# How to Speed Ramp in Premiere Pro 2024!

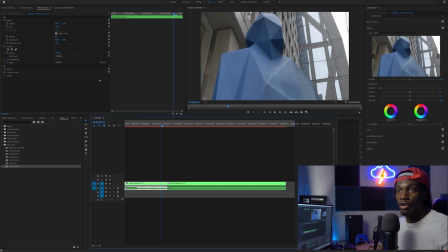273s
And what that allows you to do is allows you to add another effect on there without getting an error saying that you can't add speed or whatever with warp stabilizer on that clip. So anyways, back to the speed ramping. I just want you guys to know that's very important. So we're gonna put our keyframe right there.
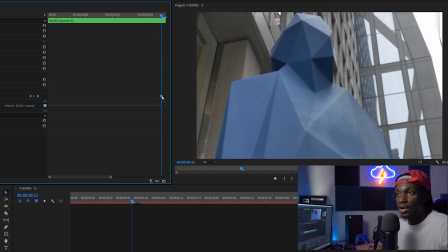287s
Now we're finally gonna be able to add that speed back to 350. What you're gonna do is you're gonna drag this second portion of the keyframe over to the end.
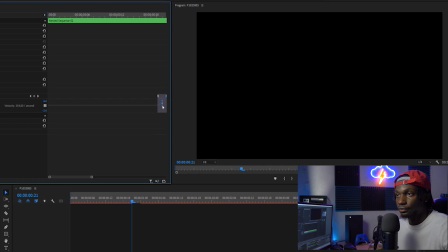296s
I'm gonna actually start it maybe a little earlier. And you're gonna take this, you're gonna click on it. This little blue thing on the screen allows you to control kind of how seamless and how smooth you want the transition to the speed ramp to be.
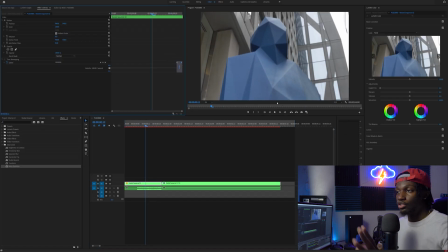309s
I could easily not manipulate this little blue thing right here and just kind of have the speed ramp look like this, which is fine. But I typically mess with this because instead of a jarring like slow to fast or fast to slow, it kind of gradually
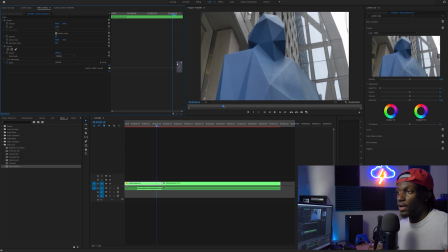327s
ramps into the next clip or ramps into whatever effect or whatever movement you want to do instead of being so aggressive and abrupt. So I'm going to do that. I actually might put the speed up a little bit more. And what we're going to do, that is pretty good, not crazy, but for the sake of the video, you guys get the point. So we're going to have that there. We're going to move over to the second clip.
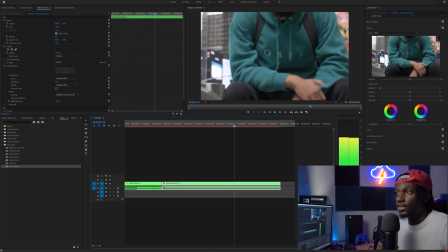346s
And what I want to do is add the keyframe right there. Right as we're approaching his face, we kind of see his chin there. And on this clip, we're going to add another keyframe, toggle that down.
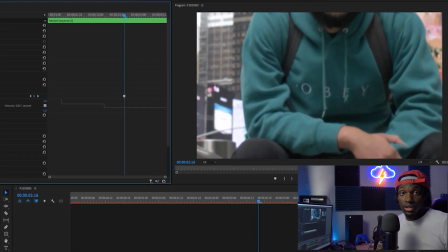356s
We're going to put the speed, see, we're like right now, it's not showing the velocity or the speed that we're putting it at, which is why I don't like doing it this way.
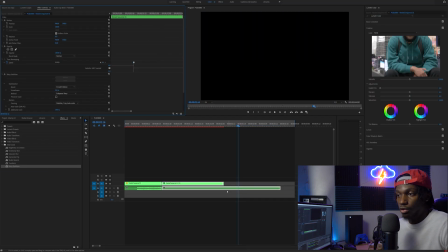363s
But we're going to put it kind of up there. I think that might be quick enough. All right, so it's ramping into this clip.
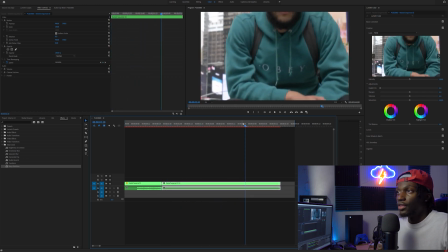368s
What we're going to do is pull right over here, right as we approach kind of his mouth and his chin. That's where we want the keyframe to be because that's where we want it to start slowing down. We're going to put that keyframe right there. We're going to drag this line right up. Like I told you guys, I can't see the speed, which is why I don't like doing it this way.
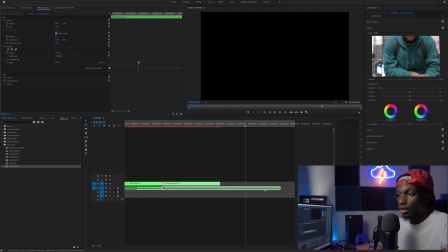385s
So we're going to just kind of feel it out. That seems like it's going to be pretty quick. I don't really need audio. We're going to unlink that and get rid of it.
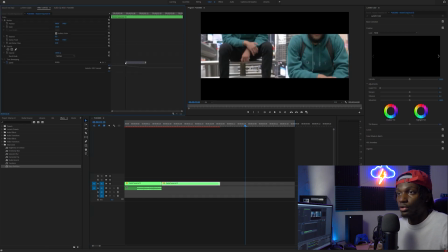390s
It's just distracting. Click back on our clip over here. Drag this over to the beginning because on this clip, it's ending.
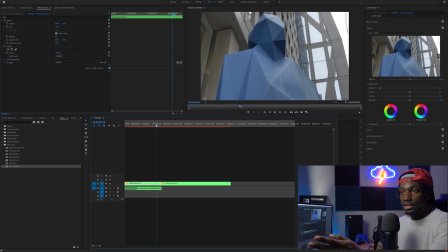398s
So you're ending with it going from slow to fast. On the next clip, you're beginning with it going from fast to slow. So let me play it without even toggling the little blue squiggly that you guys can see to make it seamlessly go from fast to slow or slow to fast instead of having an abrupt kind of transition there.
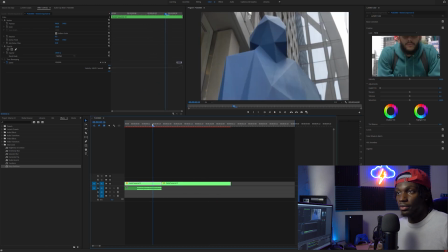416s
And you know, that is okay, but it's not as smooth as it could be. Already you guys are kind of seeing the transition there instead of that hard cut that we saw earlier.
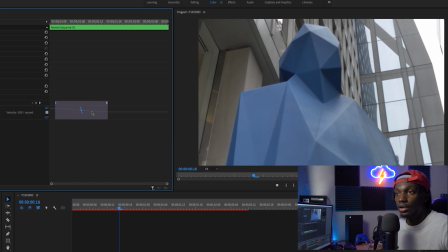424s
So you want to come over here, like I said, we're going to kind of toggle that, make it a little more smooth. Might even take the speed down. Doesn't need to be so aggressive. Kind of have it right there.
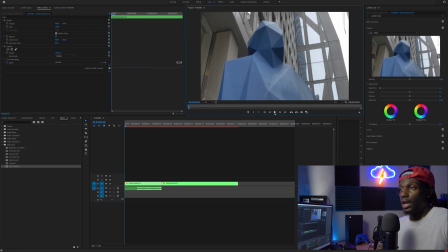437s
I typically like it to look like that. And let's play that back. Let's kind of see how that's looking.
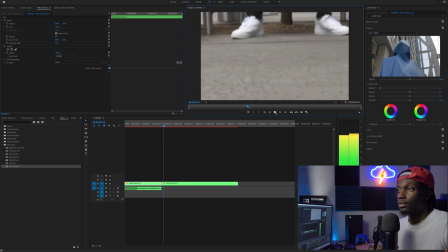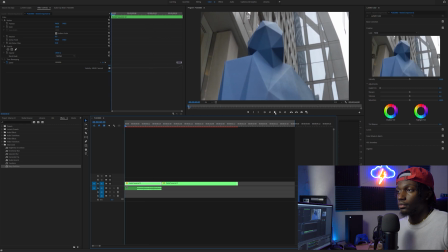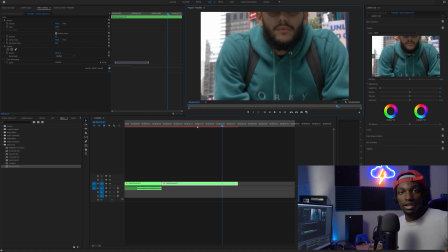451s
Now, like I said, not the most smooth. Obviously, I'm not going to try to make it picture perfect for the sake of
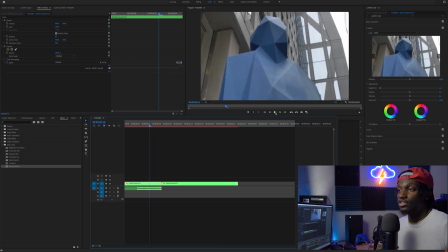458s
the video, but you guys can kind of see there how speed ramping can be used to transition to another clip or just make things kind of look a lot more seamless, a lot more smooth in terms of helping the flow or helping the story go from one portion to the next.
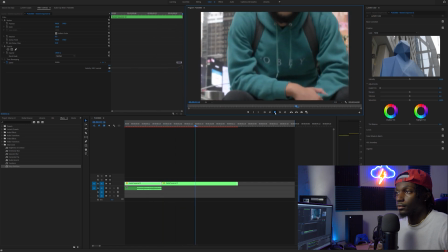472s
As you guys can see, I'll play it back one more time. And if you wanted to go a step further, you could even add a directional blur.
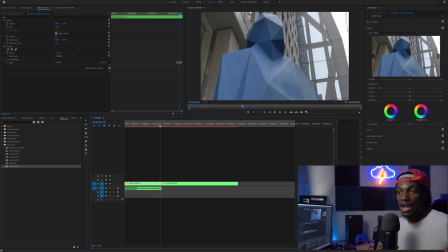479s
Typically, that's what I do. I add a directional blur on there. That way, this is even more seamless.
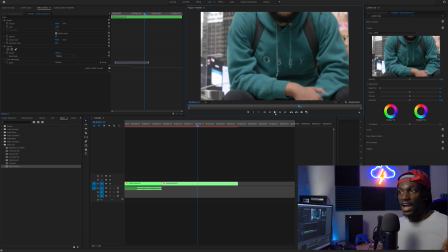484s
And it kind of hides the cut even further. Yes, we're going from, you know, fast to slow, but it helps that kind of, like I said, kind of masks the transition even more.
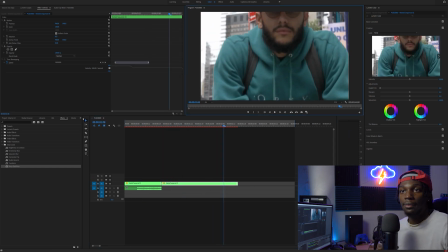493s
But for the sake of that looks pretty good. And I'm going to show you guys the second way that you can speed ramp.
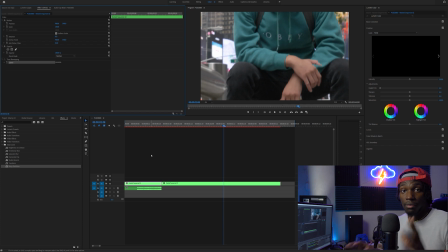497s
So what you want to do now, this is the way I prefer to speed ramp. And I think it is much, much easier instead of going up here in the effects controls panel.
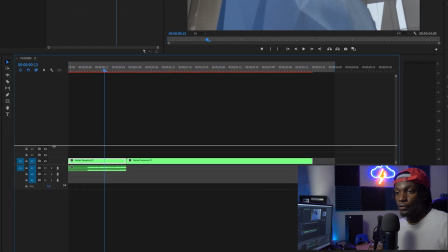505s
I just don't even bother. Typically, I kind of move the video track up a little bit so you have more room to work.
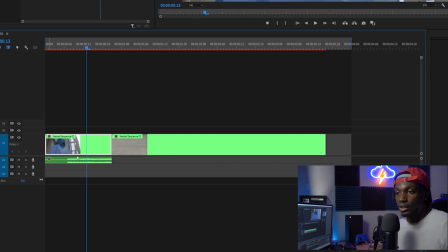511s
You want to go over here to effects, right click. Time remapping, speed. Same thing on the second clip over here. Effects, time remapping, speed. And we're gonna do the same exact thing.
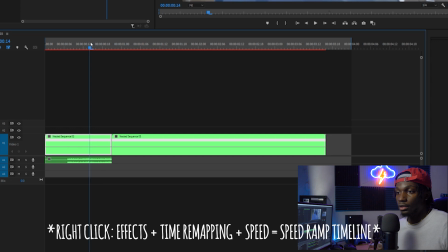522s
I'm gonna give it a little bit more time.
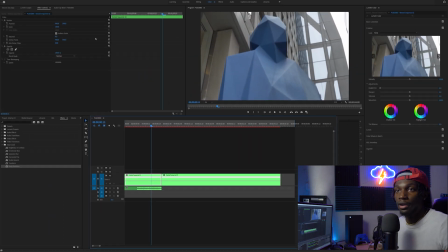523s
So we're gonna move it back here. Now, instead of doing the keyframes up here in the effects controls panel, like I said, it's on the clip itself this time.
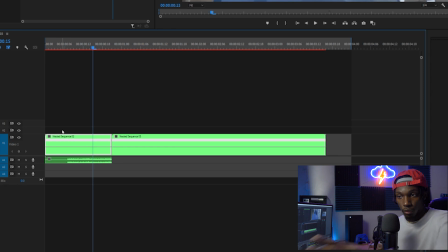531s
So you wanna do is you wanna come over here. You wanna see where the keyframes are over to the left. Click on it right there. That's where you want your keyframe to be. And it's so much easier because it shows you the speed directly right there, 159%.
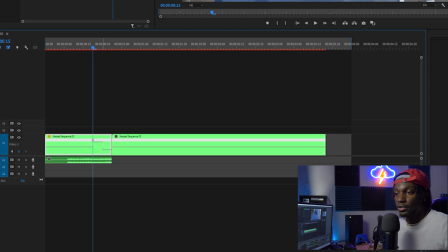545s
We're gonna put it all the way up to 300%. Boom, right there.
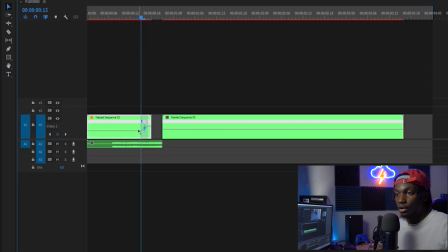552s
We're gonna drag that over, like I told you guys earlier. Toggle that so it's a lot more smooth of a transition. Move our second clip over. Same thing, we're gonna come right there, I think. We'll do it a little earlier this time. Boom, right there. Drag this up, 350.
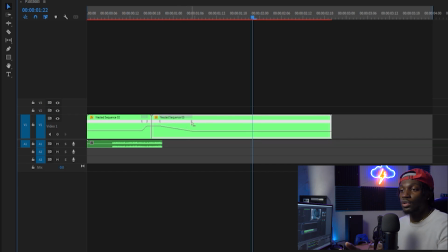570s
Drag this over, and the reason why I love doing it this way is because you can literally see the ramp take form, and you know, like,
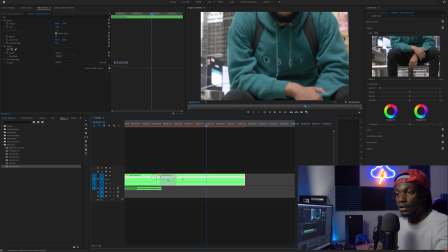577s
you can visualize kind of how it's going to be instead of in the effects controls panel where you would have to physically go to each clip to
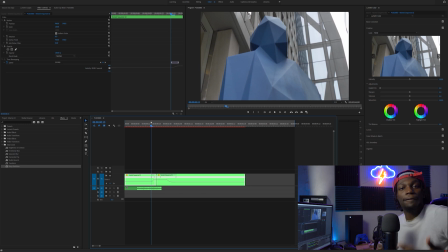585s
see it. Like, you can see it on the track itself and you can kind of get a feel for how it's going to ramp into each clip. So let me drag that over a little more. Boom, drag it over a little more. Maybe let that be a little more seamless.
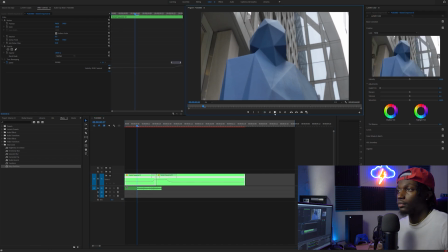601s
And let's play that back and let's kind of see how that's looking. Now, kind of abrupt.
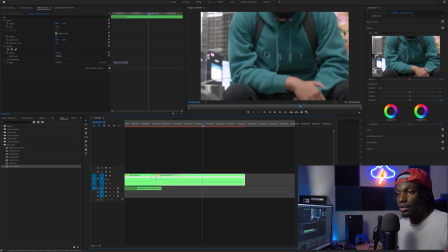607s
Let's slow it down. Maybe 250. I think 300 is a little overkill.
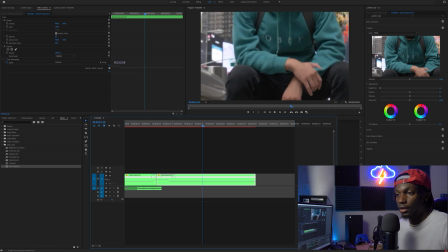615s
Maybe even drag this up a little bit. I don't really like the way that was looking. Kind of do it more seamless than that.
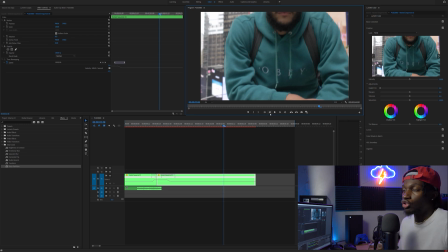628s
Now, for the sake of the video, I kind of like that. And just so I'm gonna quickly show you guys the directional blur.
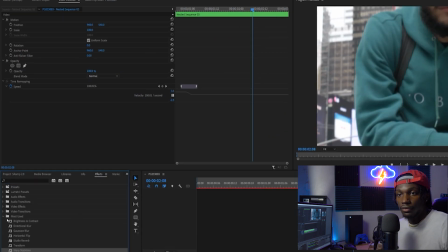634s
So let me add a directional blur on there. Actually, I have that down here. What you wanna do is you wanna add the 90 degree angle to the blur.
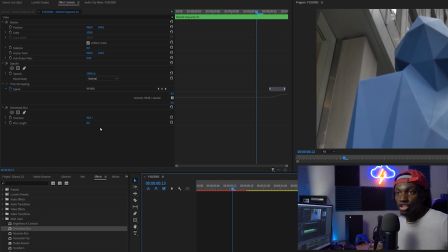643s
It kind of helps, like I said, mask that transition. Looks a lot smoother than having it be up and down. Instead, it's left to right. You wanna add keyframes once again. We'll start the blur right towards the end of the clip. Add a keyframe for blur length. Put the keyframe right there at 0% because you wanna start it off with no blur.
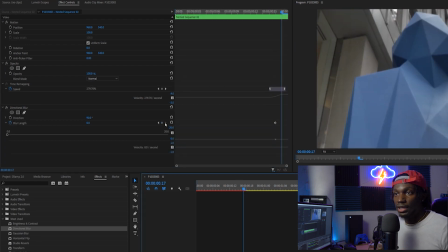662s
Move it over right there. Add a keyframe. We'll put the blur to 10%. Move that over here to the end of the clip. And that way you're going from no blur to full blur.
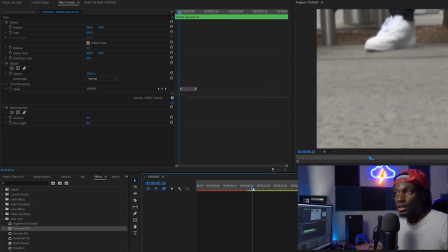677s
And we'll do the same exact thing. That was on the end of that clip, and you want it to start on the beginning of the following clip. That way they're blurring into each other. Like I said, start at the beginning of this clip, add a keyframe there.
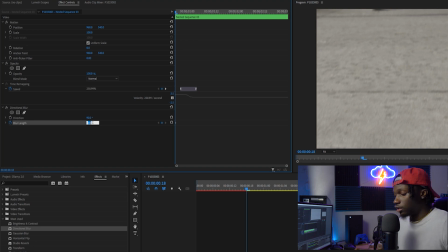690s
Now instead of doing 0 to 10%, I think is what we did, we're gonna do 10 into 0.
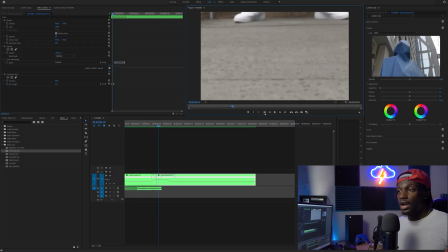699s
Now as we're rendering these clips out, you guys are gonna kind of get a feel for how it looks when you add a speed ramp transition.
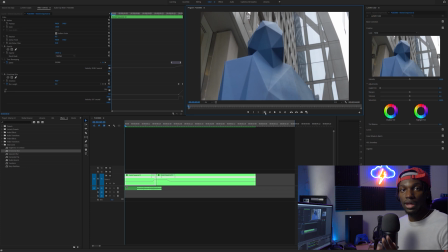707s
Instead of letting these clips kind of do a hard cut into each other, you're gonna add that directional blur, help it be a more seamless transition. And you guys can kind of see how this can up the ante of the flow of your videos, or just add a little bit of flair instead of, like I said, a hard cut. So let's play that back one last time.
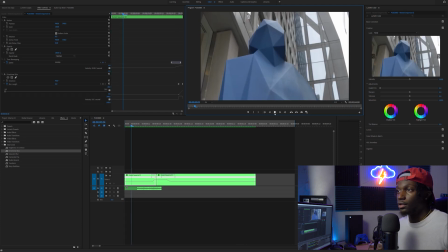725s
It wasn't perfect, but you can definitely see the difference. And let's get rid of everything here.
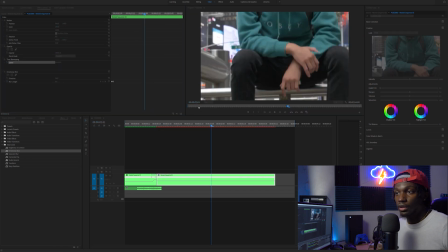731s
Let's get rid of all the effects. Get rid of that. Same thing on this clip.
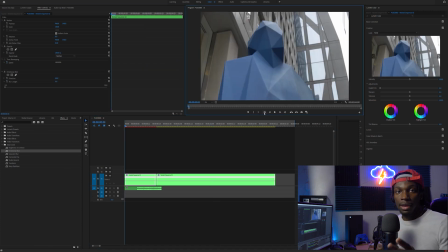738s
Now we're gonna play that back. No speed ramp, no directional blur. You guys are gonna just see the raw clip once more.
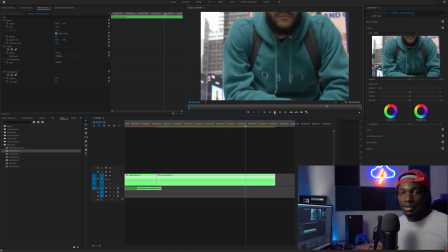746s
And like, you know, it might be passable. Me personally, I wouldn't do it that way because it just looks really awkward, and I don't like hard cuts if clips aren't meant to go together. Sometimes you can get away with it. That's just personally how I feel. But yeah, hopefully you guys enjoyed this tutorial. I didn't want to drag it out too long. Let me know if the tutorial could have been a little bit more concise. I'm just starting to do tutorials on this channel. It's not the main thing I want to do, but I also want to spread the knowledge. You guys might not know how to do stuff like this.